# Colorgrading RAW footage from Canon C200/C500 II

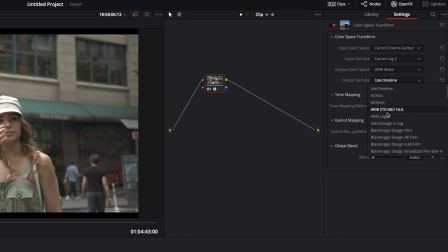So I want Arri Alexa and I want Arri Log C. So right away,
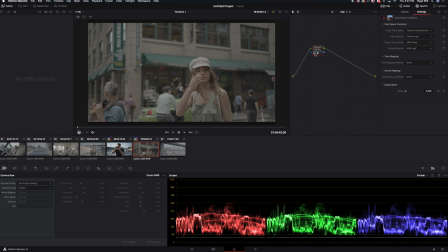this plugin makes, so if you unclick and declick,
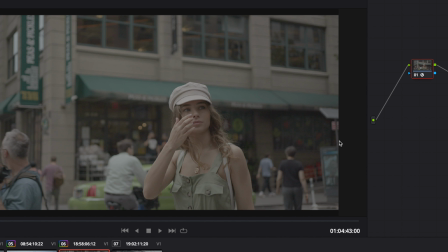it brings up a little bit more dynamic range and makes the image a little bit warmer.
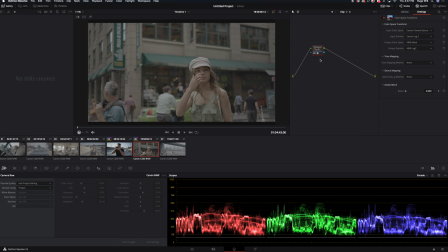So basically it makes your image look a lot more like it was shot like on Arri Alexa. And from there I'll just create a new node, and from there I just apply
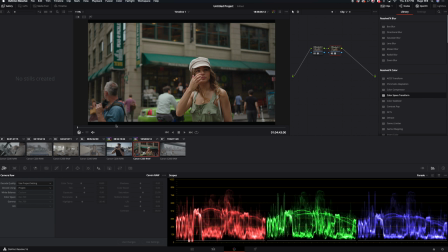Rec 709 LUT designed for Arri, and straight away the image looks
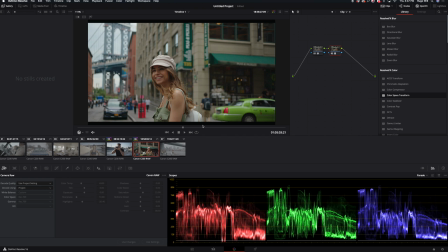so much more pleasant, and the color rendition and the color, I would say even accuracy, so the red stays red, it doesn't go to pink side, And then if I de-click,
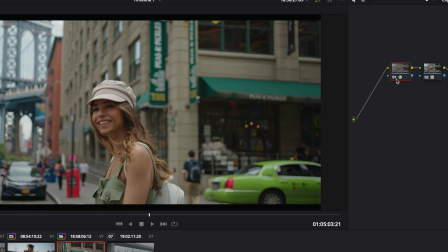so this is the plugin I used to transform the color space. So if I unclick, de-click, you see the difference here.
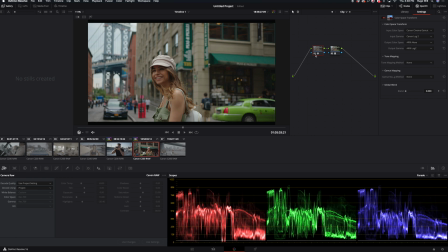Pretty much it makes the image looks a lot more pleasant, I would say. Moving on, I just can grab the still. So basically by grabbing the still, I save all these settings and make like a preset.
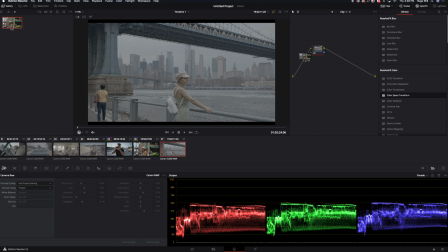All I did here, I can just go in this and drag it and apply all the settings I had there to this clip.
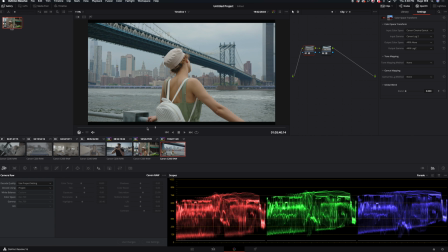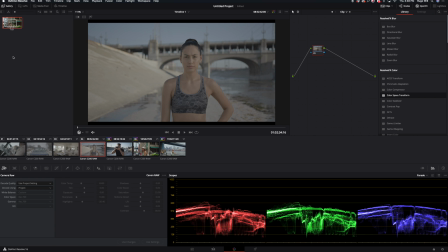And we can do the same here.
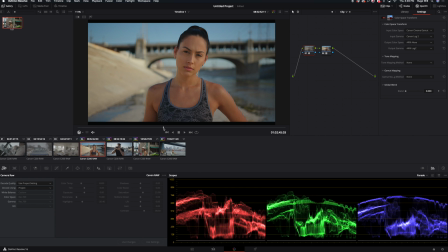So as you can see, this makes a difference.
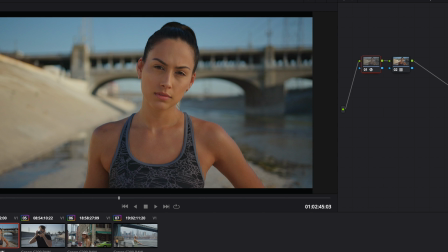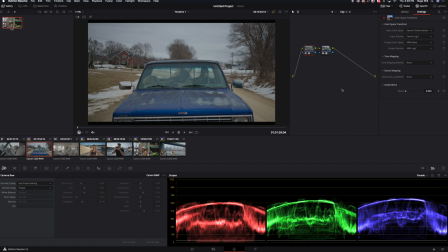So if I want to make something like more a film look, like it was shot on film, if you have like a film project. So after I applied all this, I basically created a Rec.
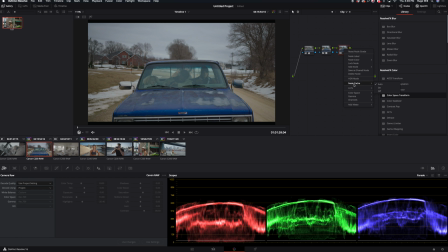709 image. So on this image, I can just go and apply standard LUTs that are included with the DaVinci Resolve.
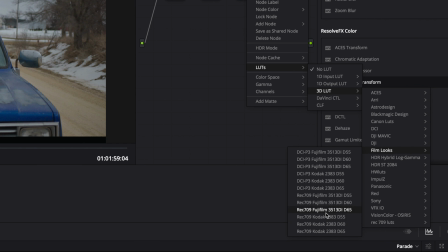So here you can see film looks. And I like, in particular, I like this one, Kodak
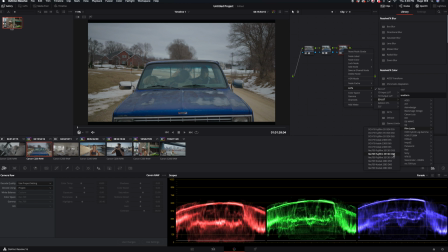2383 and Fujifilm 3513. So let's play with Kodak.
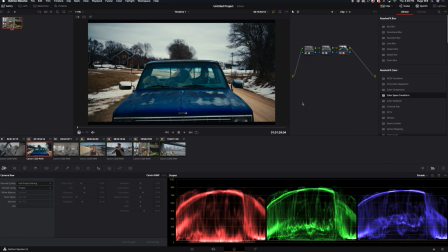So I apply this LUT. It's a little bit too strong, but we can just reduce it.
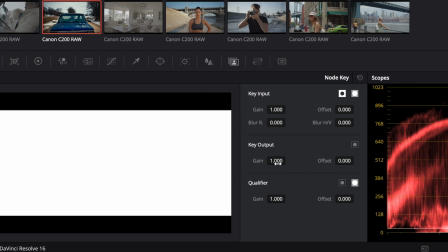We go here and the key output, we change to half of it.
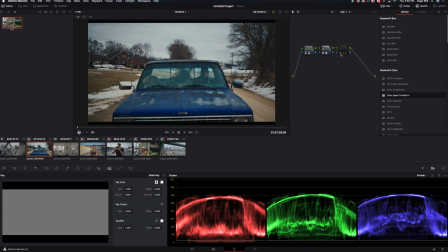It looks already a lot more interesting. It has a lot more contrast and some colors were switched to more like a film emulation.
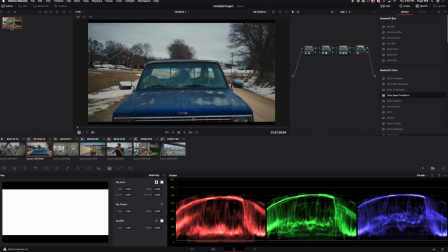It really looks good. The only maybe I could just play a little bit with saturation.
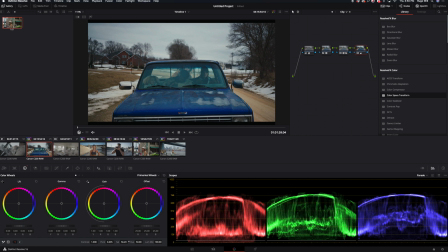If I want more or less, I probably would just add a little bit more saturation.
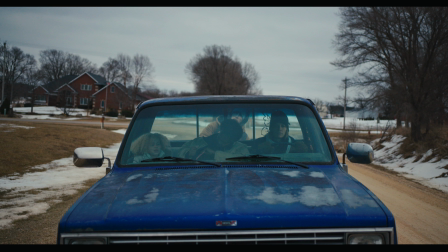And if we check it full screen, the only thing is missing. I have this little bit of digital noise that doesn't really look pleasant.
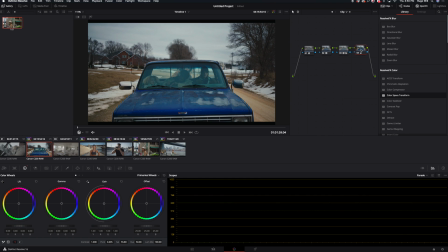So in order to get rid of this noise, I can, of course I can just denoise it,
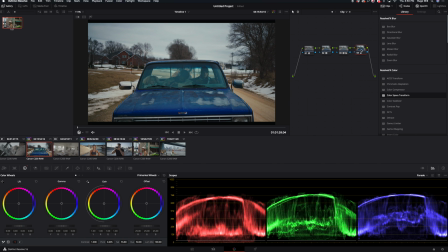but there is another way also, and I can just add film grain. So I add film grain, and basically this film grain is gonna hide all the noise I have,
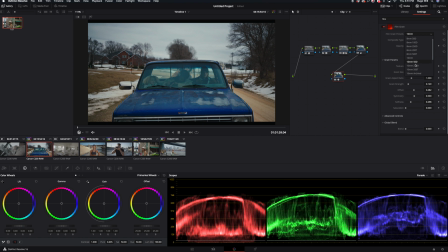and it's gonna add this film texture to give more richness to the image.
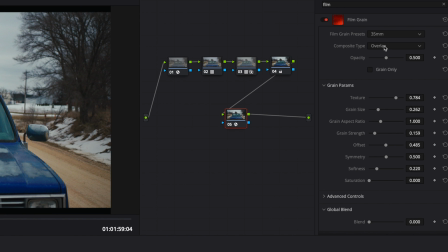So I choose a 35, I set opacity to like
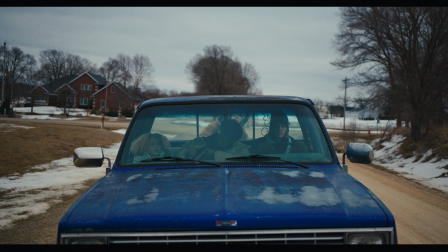all the way up, and let's see. Right now the image looks already much more interesting.